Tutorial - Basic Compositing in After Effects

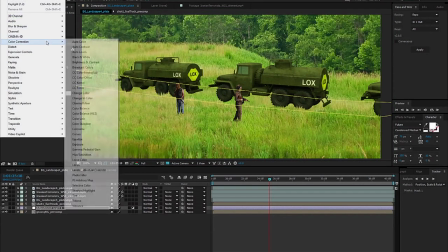[45:20]
And I'm going to go to Effects, Color Correction, Levels,
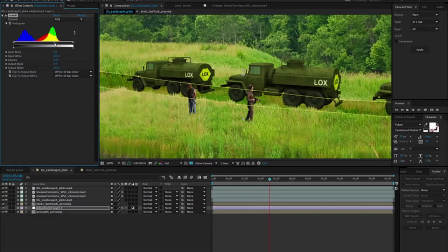[45:26]
and kind of bring this median value up. And all that's going to do, let me feather this mask while I'm at it.
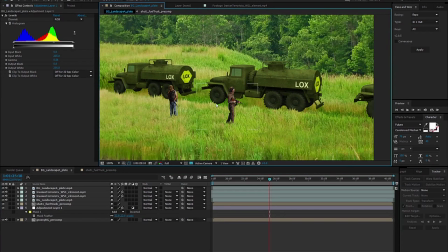[45:34]
All that's going to do is kind of just create a further separation. Now it feels like I should pull these trucks down a little bit. Oh, yeah. Yeah, that feels a lot better.
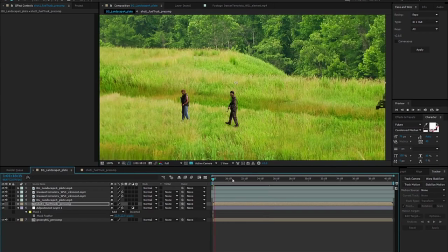[45:47]
And let's see what we're working with here. So, yeah, it kind of makes it feel like there's a little bit more of a path.
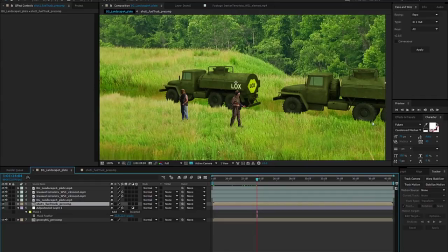[45:53]
You could totally take this to the next step and actually get source imagery of a dirt road and kind of put that in there.
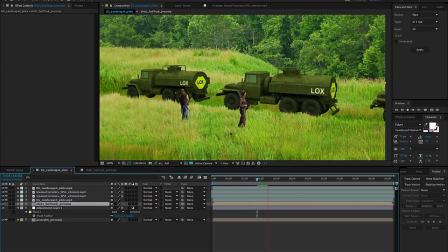[46:02]
But this is good enough for my purposes for now. There is example number one.
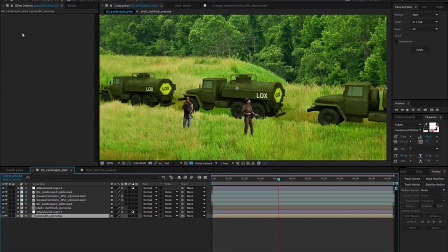[46:08]
And always save your work. Brilliant. Anyway. So yeah, I'd like to propose a challenge to you. If you've never done a 5-second project before, now is your chance. So the assignment I'd like to give to you, let's call it a project challenge, because assignment is something I don't like about that term. Your project challenge is a 5-second compositing-based project with the emphasis, or with the... Let's rephrase this a little bit here. Now I would like to propose a project challenge to you, a 5-second project that features compositing with the theme Superhuman. So anything you want to do, show me something, and I will show you my 5-second project, which is actually a little bit longer than 5 seconds.
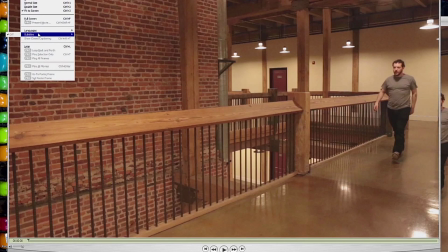[46:57]
I cheated. So here, without further ado, is my not-so-five-second-long project.
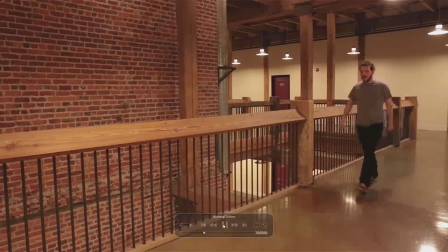[47:03]
These things are always cool if they loop, too, and mine does not loop. But, I almost gave it away.
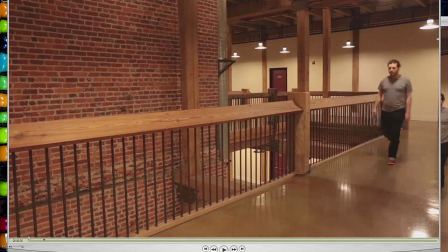[47:09]
View, loop, let's go back here. This really needs some sound design, too, but... There you go. Oh, look at my big flabby gut. It's fantastic. But now, the challenge is on you. I'd like you to go out there and think of an idea that you can film either on green screen or just in the street or wherever you want to do it to set up 5-second long video, Superhuman, using compositing. Thank you so much for joining me today. I hope you found this information exciting and useful. And I hope that you go out there and do some compositing of your own. I'm Devin James Langston. Dogs, seriously, you're humping each other? You're both males. You're both male dogs. I don't know what to say. Bye, everybody.